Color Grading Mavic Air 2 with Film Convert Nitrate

And a lot of the guys at Film Convert have really gone through like a lot of testing on getting this down.
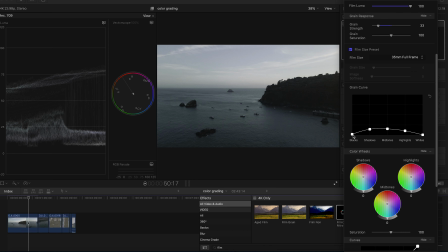(8:19)
And then you have your grain curve. So let's say you wanted more grain in the shadows, like in the blacks and stuff, and you just increased it there. As you can see, you're gonna have a lot of grain. Conversely, if you wanted it like here in the highlights and the whites and stuff, and you wanted more grain, let's say you just wanted like a lot of grain, you would go there.
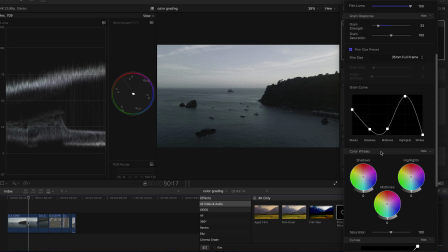(8:37)
As you can see, you added all the grain into the highlights. So there's a lot of flexibility with this plugin.
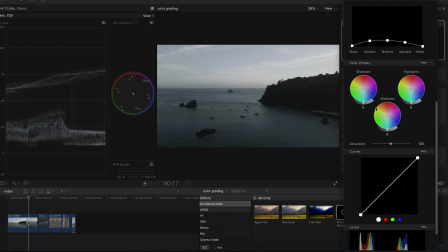(8:44)
Then they give you color wheels and color curves. So if you like to edit with your color wheels, you can do that.
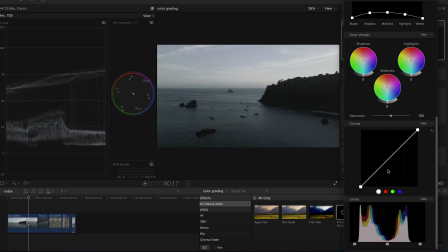(8:49)
If you like to edit with the curves, you can do that too. And then it also gives you a little bit of your levels here.
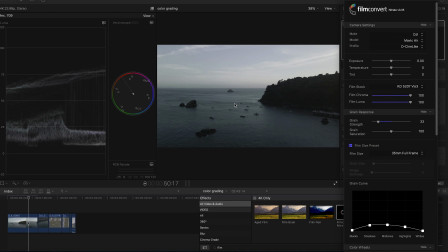(8:54)
So for this shot here, there's not much left that needs to be done, to be honest.
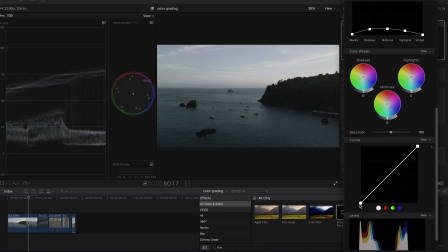(9:00)
I like to edit with the curves, especially if you're kind of like in log and stuff. And I want to say we're going to bring the blacks down here just a little bit, and we're definitely going to bring up the highlights more. And so we're going to drag this over. There we go. So we can add a lot of contrast.
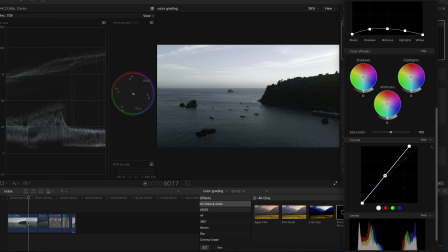(9:14)
And then I would say we're going to make a point right here in the center of the curve, and we're probably just going to drag it down, and we're going to bring our mids down a little bit more. And now we got this nice little highlight sliver that's going across the center of the screen.
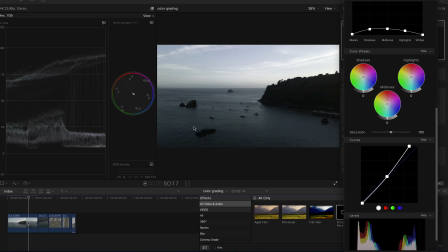(9:28)
And so like our mountain is pretty dark, down here is pretty dark, but at the center is the focal point where all the boats are at. And I think that looks pretty good. Now we can add a little bit of like stylized look to finish this off.
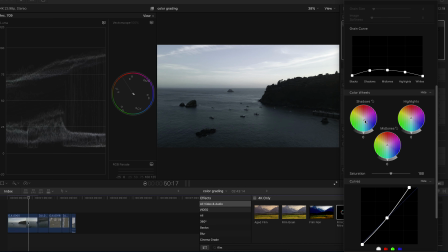(9:43)
And what we're gonna do here, we could probably make the water a little bit more darker, more deeper blue. And we're just gonna go in our color wheels here, and we're gonna grab our shadows, and we're really just gonna kind of like and kind of move it down a little bit to kind of give the water a little bit more blue.
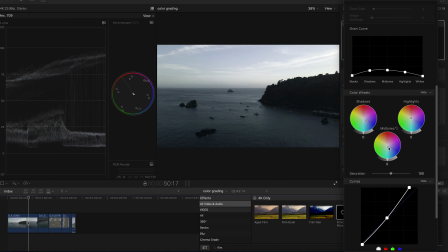(10:01)
Same thing with the mids. We're gonna drag that down, and we're really gonna make this blue, like, make the ocean like really blue there. Since this was shot at golden hour, it doesn't look like it, but because it's very cold in Humboldt County all the time, so it's all, you know, the weather there is really cold.
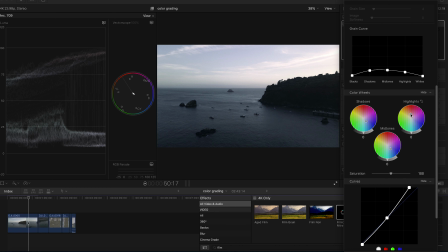(10:16)
Actually, the water was freezing, but since it wasn't golden hour, there was a sunset, we can go to the highlights, and this white part of the image here, we're just gonna add a little bit of orange. Nothing crazy. We can pull back actually a little bit, just a little bit of orange, just to kind of hint that it was kind of at sunset.
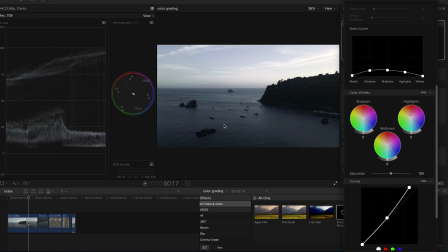(10:34)
But this general clip was very blue, and that's pretty much it there.
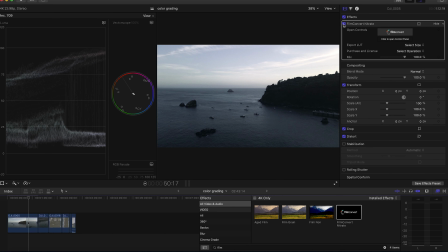(10:40)
And if we go to the before and after, this was our before, shot in decine-like, straight out of the camera, and then we go after, and boom, we got a nice stylized look, a lot of contrast. It looks great. If you're getting value from this video, guys, don't forget to like and subscribe, because it helps me, helps the channel out, and you get to see more videos that I'm posting on a weekly basis.
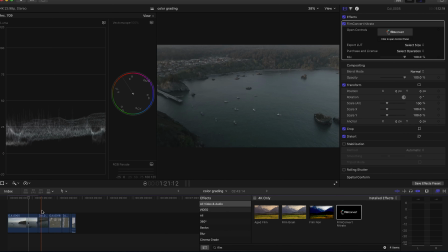(11:02)
And then we have our second clip here, right? So what I do is I like to go on my clip, I hit Command C, I go over to my next clip, and I hit Command Shift V, and it's wanting me to paste,
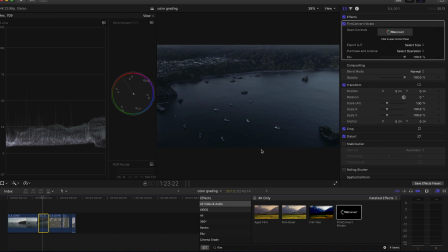(11:15)
asking what I want to paste, and we're going to paste our plugin, and then boom, we have two clips now that are matching.
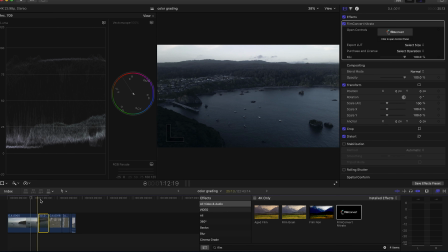(11:23)
And honestly, I really don't have to edit this second clip. There's not much I would do. They match up pretty well.
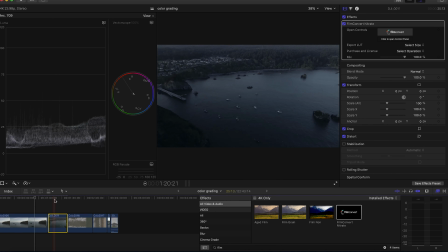(11:29)
It's this nice dark and moody, you know, type of scene here. So let's go to our next clip.
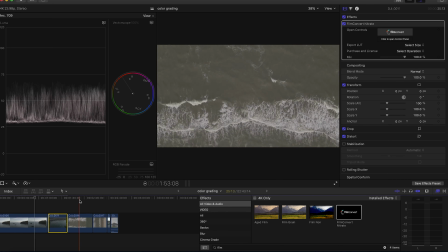(11:34)
So here we've got drone footage again of some water. And what we're gonna do here, we're gonna drop our plugin again.
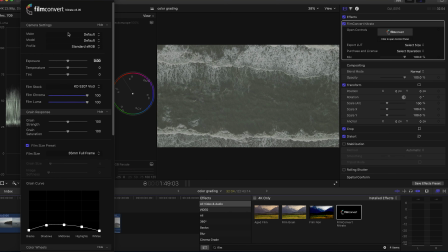(11:43)
We're gonna open up our plugin on Film Convert, and we're gonna select it, DJI, Mavic Air, and decine-like, boom.
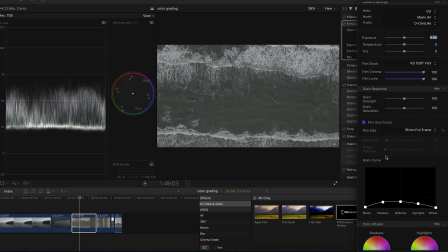(11:51)
So here we got a good starting point, and what I like to do here is we're gonna go back to the curves again, and we're gonna add a lot of contrast.
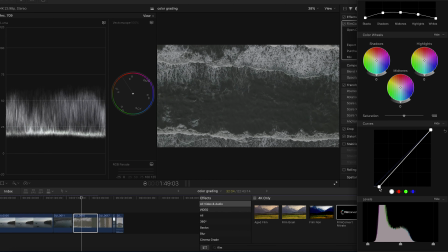(12:00)
So what we're gonna do, we're really gonna bring our black point down here, boom,
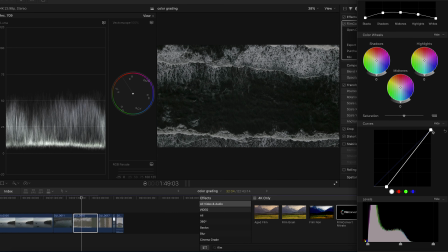(12:03)
really nice and dark, go up to our highlights and drag that over, because I really want a lot of contrast in this.
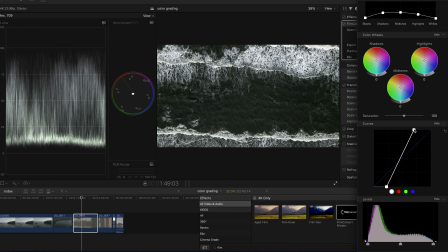(12:10)
The thing about structures and stuff with drone footage is you can really push a lot of contrast into building, because we're not editing people, we're not editing skin tones or anything like that.
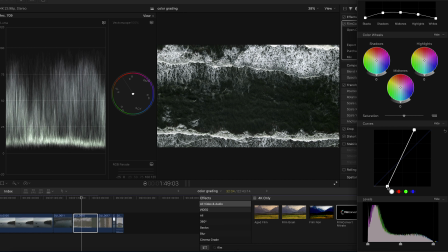(12:21)
So you can really push the grade here. So we got a lot of contrast.
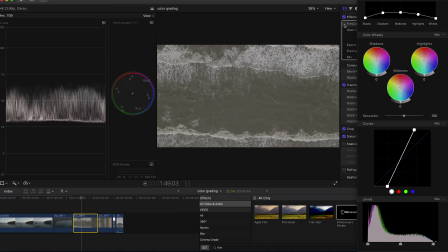(12:26)
If you look before and after, boom, we've already done a lot to this image.
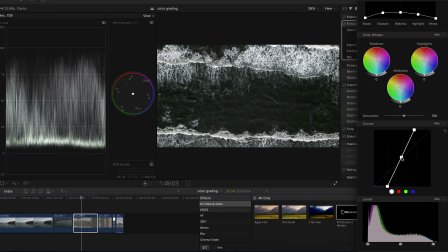(12:31)
And we can put a point here in the middle, and really maybe we can just kind of bring down the mids even more right there. So now we're really talking, got a lot of mood in this shot.
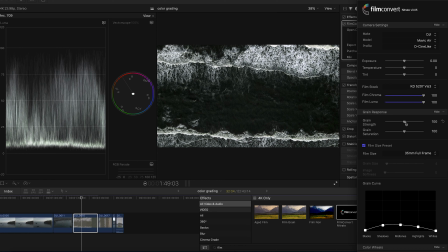(12:40)
And so now, again, I like to bring my grain strength down, because I don't like a lot of grain in the shots.
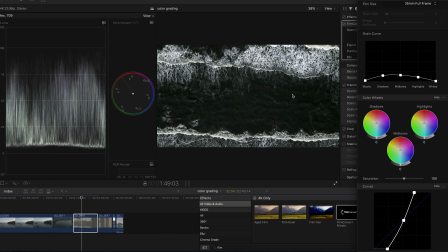(12:46)
But see, the water from the valley where I live doesn't look very well. It's usually green most of the time. So we're gonna change that. We're gonna go into our shadows, and we're gonna make it nice and blue. We're gonna give us some blue water. Mid, same thing, right about here.
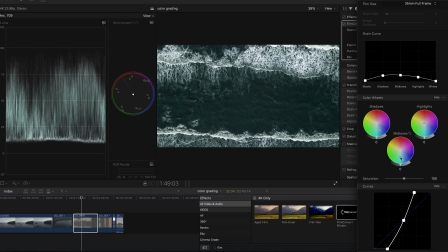(13:06)
So we're gonna have some nice blue water. And then again, teal and orange, you already know what I want. So there we go. And then we're gonna grab our mids, and we're just gonna kind of drag it down even more, even our shadows too.
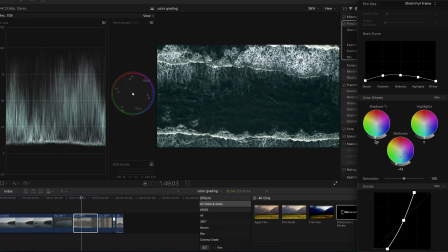(13:21)
And we're gonna get this nice, like, deep blue, oceany water. And look at that. If we play back, got a nice contrast.
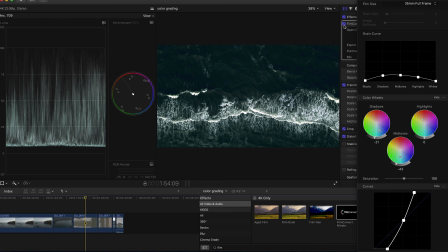(13:33)
It looks really nice. If you look at the before and after, boom, after, we are rocking it. So same thing, we get Command C, and we're gonna go Command Shift V to our next clip,
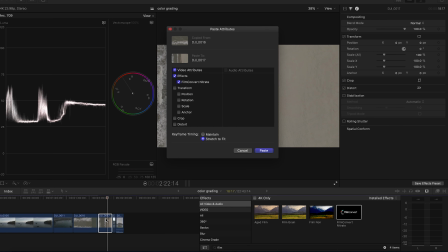(13:47)
paste that on, and you know what, it looks pretty good.
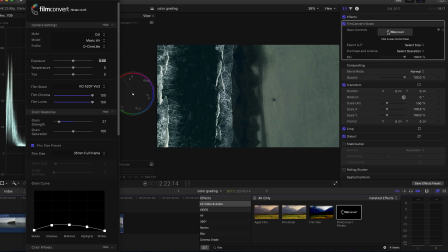(13:50)
The only thing I would probably change here is the sand is kind of blue.
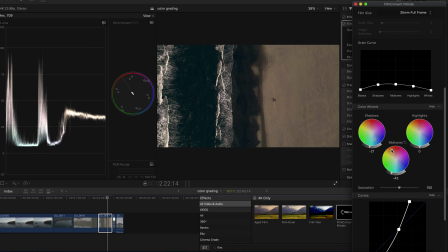(13:57)
So instead of having blue, we're gonna add a little bit of orange to the mids, so that way we have nice, and then we might just need to move this over just a tad.
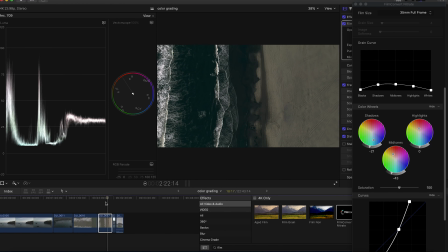(14:08)
So now we got that water kind of matches up a little bit, and there we go, and there's our shot.
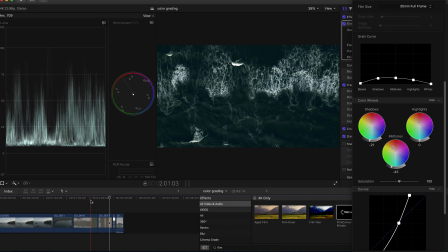(14:17)
And this is really quick, really easy. Alrighty, so the reason why I use Film Convert when I'm editing drone footage, if you guys know, there's a certain LUT that I like to use a lot for my videos. However, if I have drone footage, or if I need to match different cameras in post, Film Convert is the answer for that.
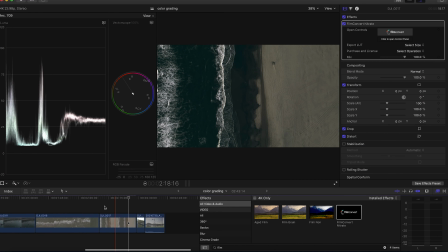(14:42)
Let me show you why. I have two clips here that I just filmed. I'm working on a TikTok series.
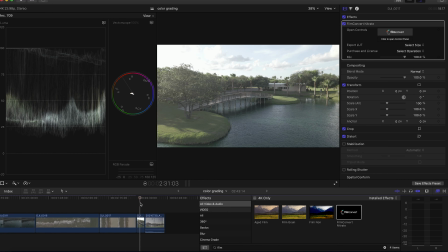(14:46)
So this clip right here is the drone footage of a venue that I'm working with,
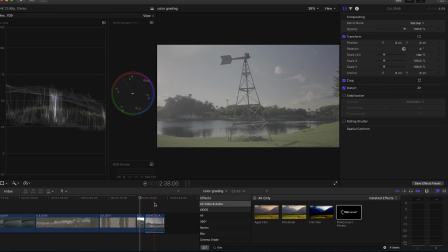(14:52)
and then this one here is the A7S III S-Log III film footage, whatever.
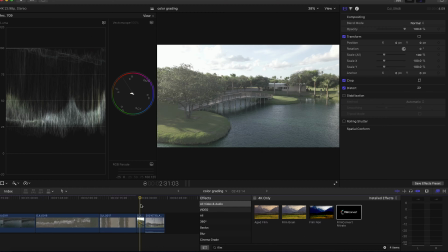(14:59)
So trying to match the drone footage to your Sony footage is going to be pretty difficult. But since we have Film Convert and it works with multiple camera profiles, all you have to do is tell Film Convert which camera you shot it on and what film stock you want to use, and it'll do its best job to convert that to the Rec 709 of that film. You know what I mean? And so what we're going to do is we're going to grade this really quickly because I'm running out of battery on my laptop.
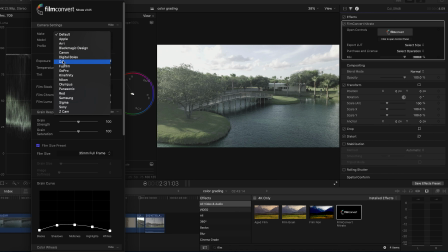(15:27)
So again, DJI Mavic Air D-Cine Link, boom, 5207.
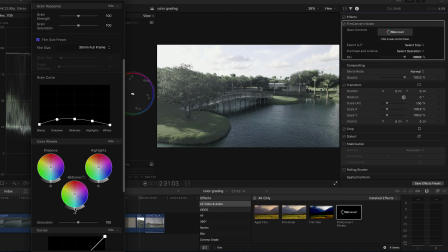(15:34)
Now I think here what we'll do is we'll just bring the mids down a little bit and bring up our highlights, and our sky's kind of blown out. This is the thing I was talking about, where if I wanted to expose for these trees, most likely the sky is going to get a little bit blown out, which is fine.
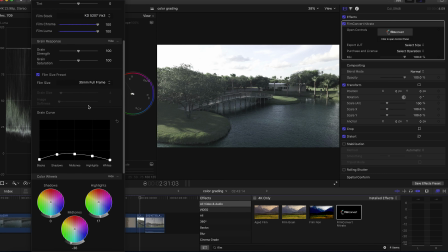(15:47)
Now the only thing I don't like about this is that again, grain strength down, is that it's kind of cool here.
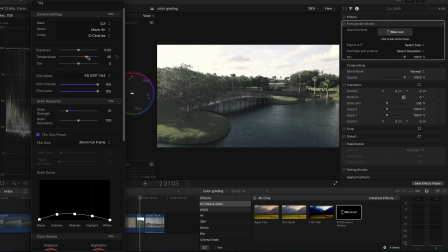(15:55)
So I'm going to get our temperature slider. I'm probably going to warm it up a little bit here because it was kind of a bright sunny day. And here, and we might add a little bit of magenta because I feel like it's too green in our general exposure. So there's our shot right there. Okay, so that's kind of our, I guess, our quote unquote hero shot before and after.
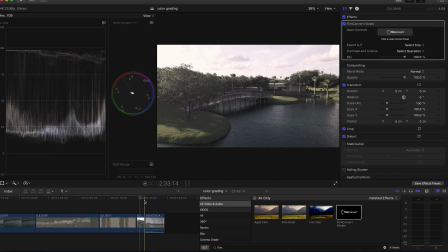(16:15)
Okay, so then now we got to do is we got to try and match.
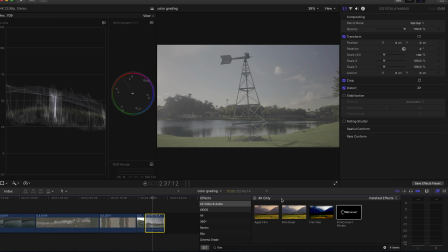(16:20)
Might be a little bit easier to match 10-bit to an 8-bit camera, right? So what we're going to do now is we're going to try and match our A7S III footage to the drone footage.